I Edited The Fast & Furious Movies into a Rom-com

is the secret sauce oh oh you wanna watch this oh it's a It's a rom-com!
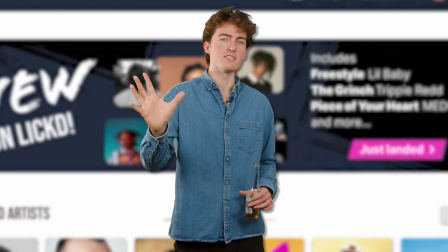[4:12]
It's a rom-com! So if you're in the market for any kind of music to put on your YouTube videos, then please use my link in the description.
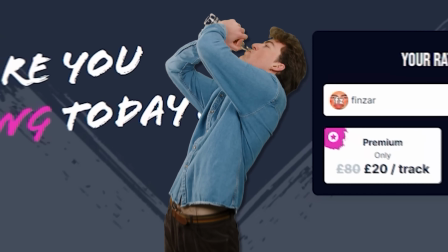[4:19]
You get 50% off your first track. So thanks to Licked, the music's sorted.
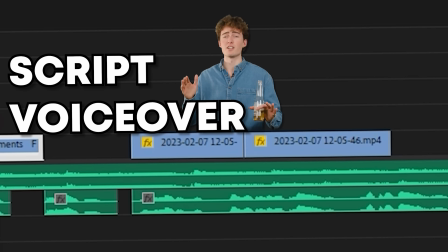[4:24]
We've done the script, we've done the voiceover, and now we've got to start doing the fancier edits. For one part, I used two completely different scenes.
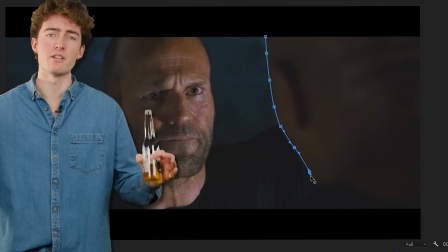[4:30]
One with Hobbs and one with Dom. And with editing, I made it seem like they were in the same scene together. It required some masking and...
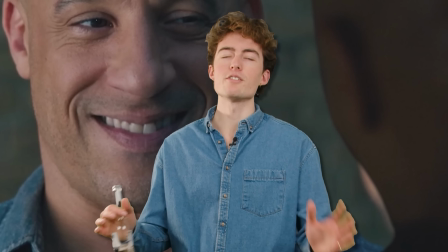[4:39]
It didn't look great on its own. But it works within the trailer, and I honestly forgot later in the edit that I was even using masking.
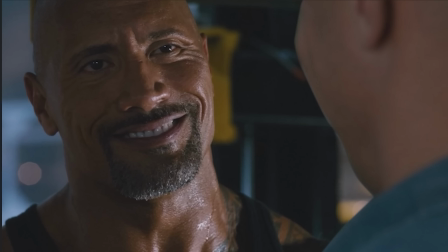[4:44] Stop the cow! For these two bald hunking men, it was love at first sight.
I was like, that looks great.
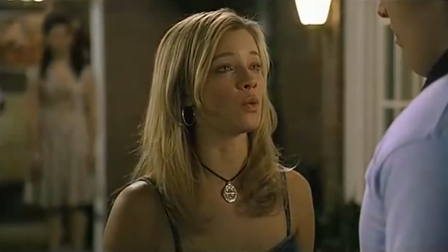[4:51]
I also borrowed a whole lot of rom-com cliches, like fade transitions, the flash to white transitions, and the light cymbal hits.
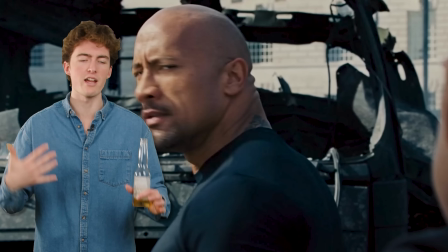[5:00]
As well as some quicker montages of our characters to help show the scope of the movie.
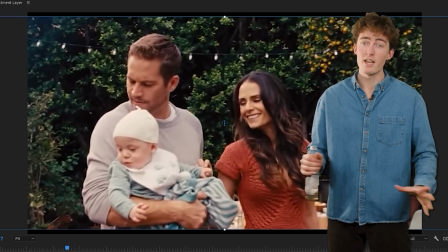[5:04]
I also lost the letterboxing to give it that early noughties feel, as opposed to this epic action movie.
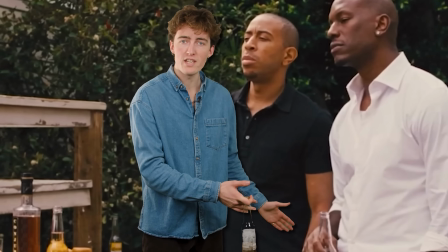[5:10]
Another key part was color grading to make it seem like it was all part of the same movie. And I'm making sure that this feels warm and that we're just losing the flat grays.
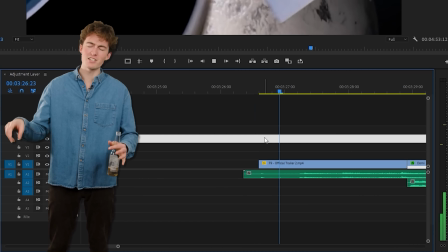[5:17]
And then, with a few finishing touches, we got our final trailer. And one of the biggest things that I ended up doing was changing my voice to the voiceover of a Netflix-grade voice actor that I found on Fiverr.
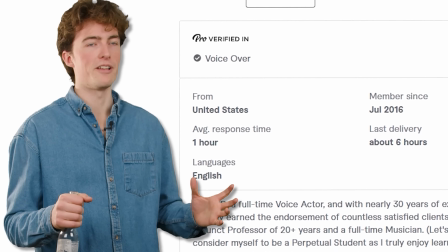[5:32]
Now this guy, really impressive portfolio. And if he doesn't get my girlfriend going...
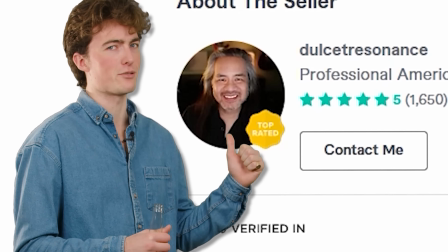[5:36]
Oh, God, you're so good. And if his manly testosterone filled voice doesn't get my girlfriend wanting to watch these movies, then I failed. I failed. I quit YouTube. Worst of all, I failed Vin. Vin Deezer. And now for the final trailer and then we'll see what my girlfriend thinks.
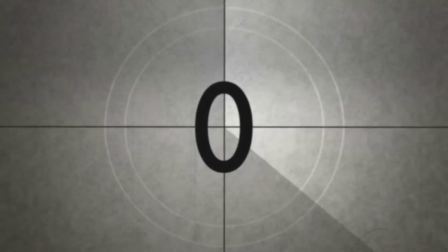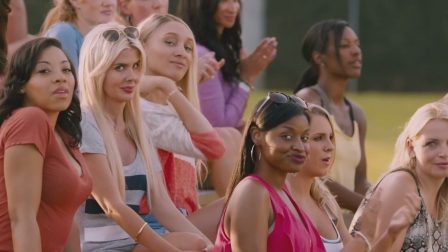[6:01] Dominic Toretto had it all. The looks, the ladies, the luxury cars, the Coronas.
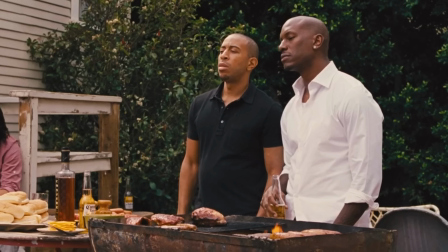[6:08] But after being shot by his former lover. It's gotta be awkward. Sex is hell.
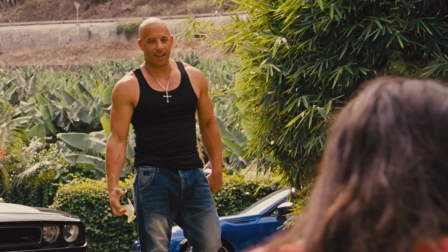[6:16] He realized he was missing the most important thing in the world, family.
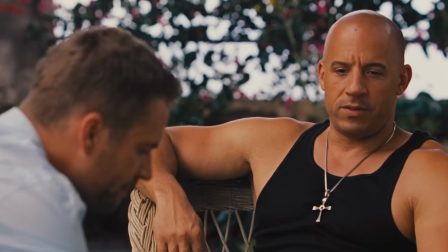[6:21] What's up with you? What's going on? Everything's changed. And that's when he met Hobbs.
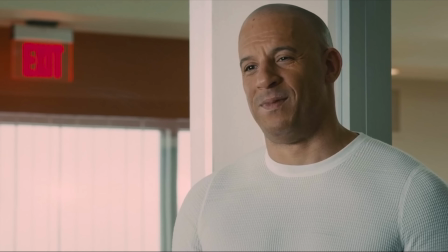[6:26] I'm one of those boys that appreciates a fine body regardless of the make. I was hoping you'd say that.
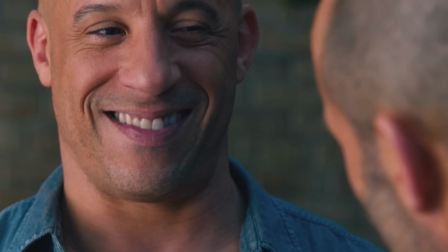[6:32] For these two bald, hunky men, it was love at first sight,
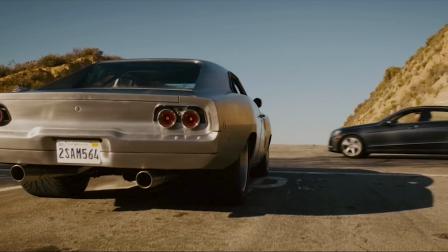[6:36] but nothing perfect ever lasts. and they were stuck at a crossroads because of the one man Hobbs could never outrace.
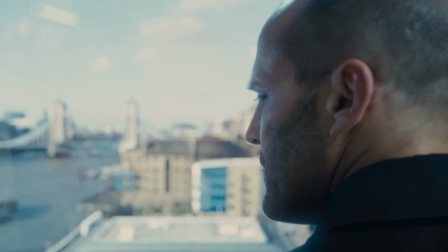[6:43] How do I find him? You know, twinkle toes in another life, I bet me and you could have done some serious damage.
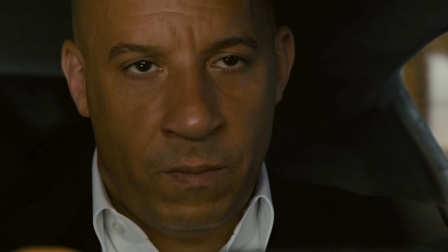[6:50] Yeah, we could have. Yeah. A love triangle the New York Times calls, groundbreaking for bald men everywhere.
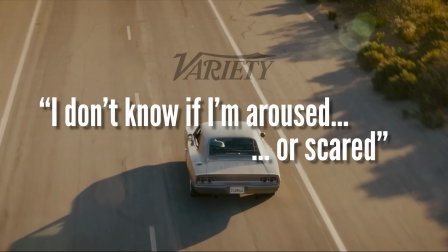[7:00] I don't know if I'm aroused or scared, says Variety. With Vin Diesel as Dominic Toretto.
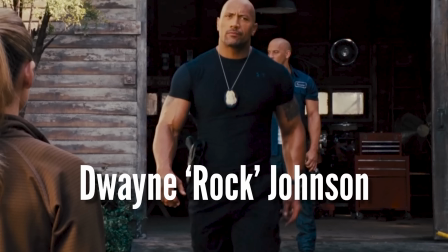[7:06] You don't think I'm back up there, man. Dwayne The Rock Johnson as Hobbs. You just earned yourself a dance with the devil boy. And Jason Statham as Shaw. It's got it. Finzar Productions present Fast and Furious, Love in the Fast Lane.
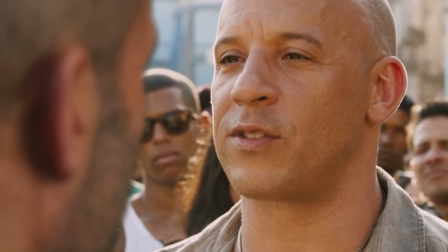[7:22] The only thing that matters is who's behind the wheel.
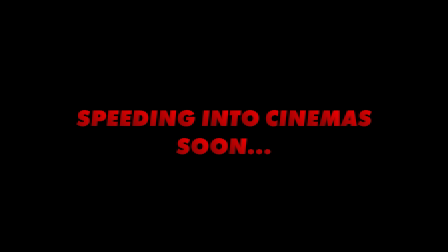[7:28] Speeding into cinemas soon.
I'm really happy with how that turned out. The music, the look of it, the general vibe. I think it's great. So let's give my girlfriend a ring and see what she thought. Oh, hey. Hey, babe. Yeah. So, did you watch it? Yes, Finn. Yeah? Yes, I did. What do you think? You know, it was actually really good. I'd say as a creative project, it's pretty much a success. Yeah. So, do you want to watch all the fast movies with me? Finn, for the last time. I don't ever want to see you again. All you do is talk about editing and fart. We're done. Do you hear me? We're done. Stop calling me. So my girlfriend didn't pick up her phone. But let's let the big voice guy do the outro. Subscribe to Finzar. If you like this video, then you'll love this one.